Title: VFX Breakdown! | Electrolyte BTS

Hey everyone, let's get into some of the special effects from Electrolyte.
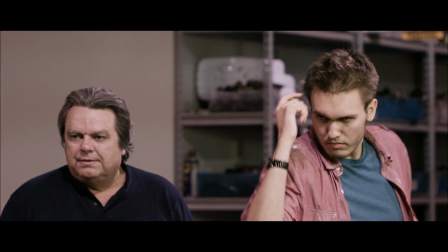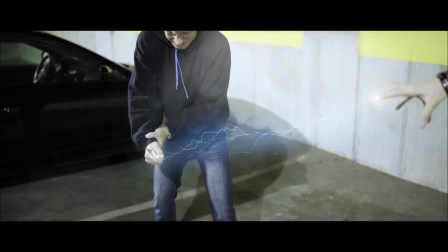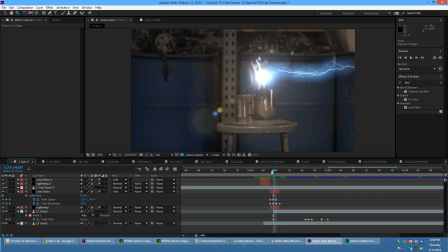Alright, so let's start out with this effect here where he's zapping some of the cans as he's testing out his powers.
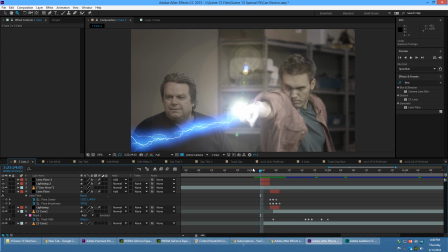So all we had available to us is what was already in Adobe After Effects. So I knew that whatever I was gonna do with lightning, it would have to be quick and flashy because all we have is the advanced lightning
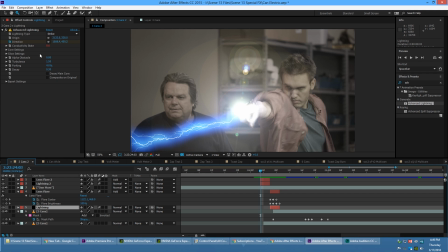effect here in After Effects, and you just apply that to a black solid. But this is only a 2D element.
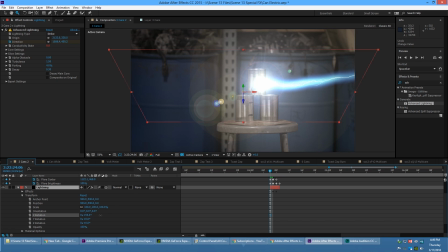So if you put this into 3D space and rotate it around, it just looks, you know, flat. So it was kind of disappointing not to have anything available to work in 3D. But regardless, even if what you have has limitations, you can still get it to work.
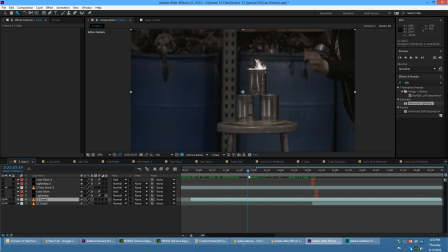All right, so the first thing that we did on set was we actually threw a sparkler inside the can. So here's our director, Lauren. She just tossed it in there. We tried using some bigger fireworks that went pow, pow, pow, pow, but they kept melting the fishing line that we were using to yank it.
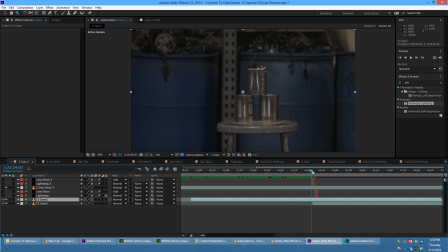So then she just, at one point, just gave it a good yank, and it pulled the can over and brought the second can with it, which I was very thankful for. And this was my favorite shot because the can actually spun a couple of times, which was really cool. So we had the fishing line wrapped around this metal beam back here, and then it pulled over.
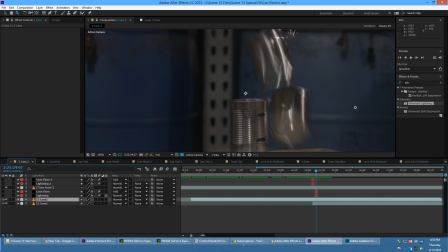And if you look carefully, you can see the fishing line wobbling there.
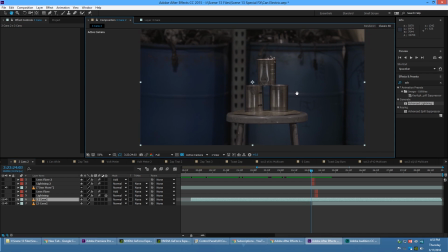And not to mention her shadow, which was disappointing to get in the shot. So that's why I stuck in a mask, but I was able to take that out fairly simply, and but then as the sparks came over, I wanted to keep those.
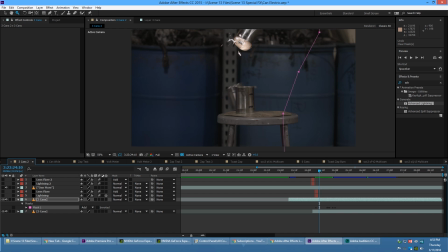So we could have, like, thrown in some sparks, but then we got this cool light that lit up from the inside. That would have been very difficult to do if we just used Action Essentials. So, and then I kind of threw the mask up there to hide the rest of that. So moving on to the lightning here.
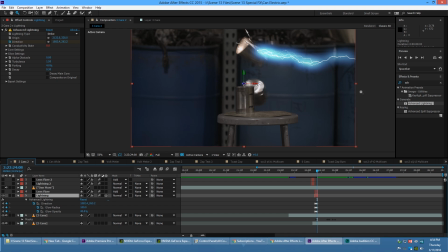So the first thing that I had to do after you just toss the advanced lightning onto a black solid, and it's as simple as that. And then we just changed the color of it.
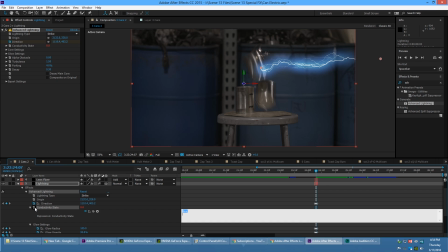So the first thing that we had to do was go to connectivity state and alt-click on the stopwatch to bring up the expressions, and then I had to write in the word time. I don't know why After Effects just didn't simply add this already, but without it, the lightning just appears stagnant.
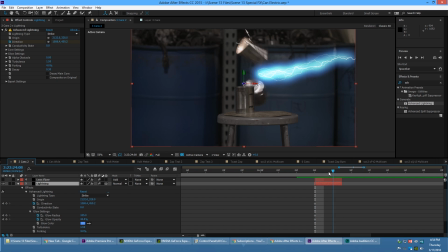Let me delete these keyframes. And it just doesn't move. It doesn't move.
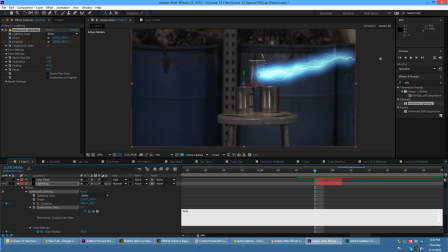So after you add in the expression of time, then it regenerates the lightning. It still maintains kind of the same path that it starts out with, but it still forks kind of in different directions and whatnot.
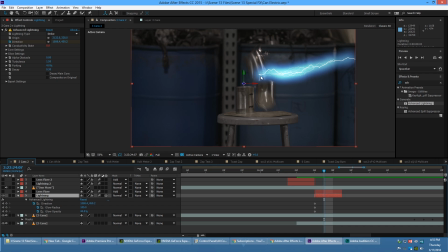So the first thing that I did is I went to the next frame and make sure that you have the advanced lightning selected, otherwise things disappear. Let me turn off that 3D layer. And I just followed the lightning up with the can. That way it kind of looks like he's still zapping it and that there's still some connectivity with it.
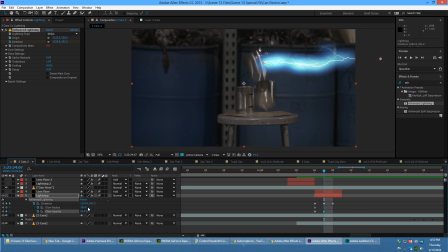And then I changed the glow opacity to make it a bit dimmer, and that seems a little too much. There we go. And then I brought it back a bit, not all the way back, so it started as bright, dimmer, and then a little bit brighter again.
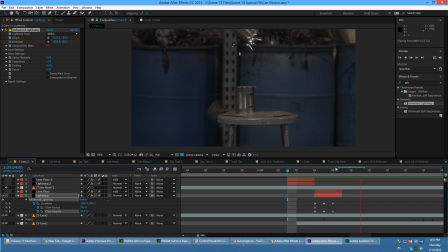So, and this just kind of, you know, looks okay by itself, but needs something more. So that's why I decided to put in a lens flare. So let me turn on that layer here.
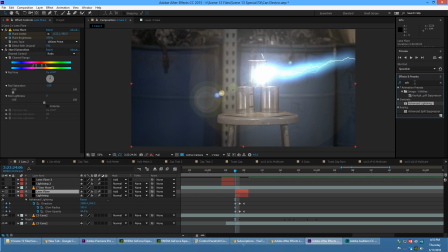And this is just simple as, you know, dragging in a lens flare over on the right from the, onto a black solid. So, and what I did for this
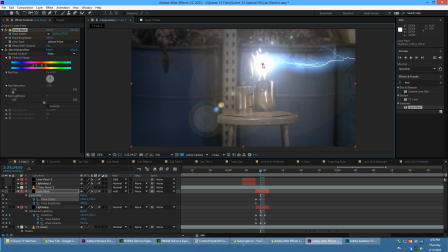is I just simply dragged it along with that, with where the lightning hit.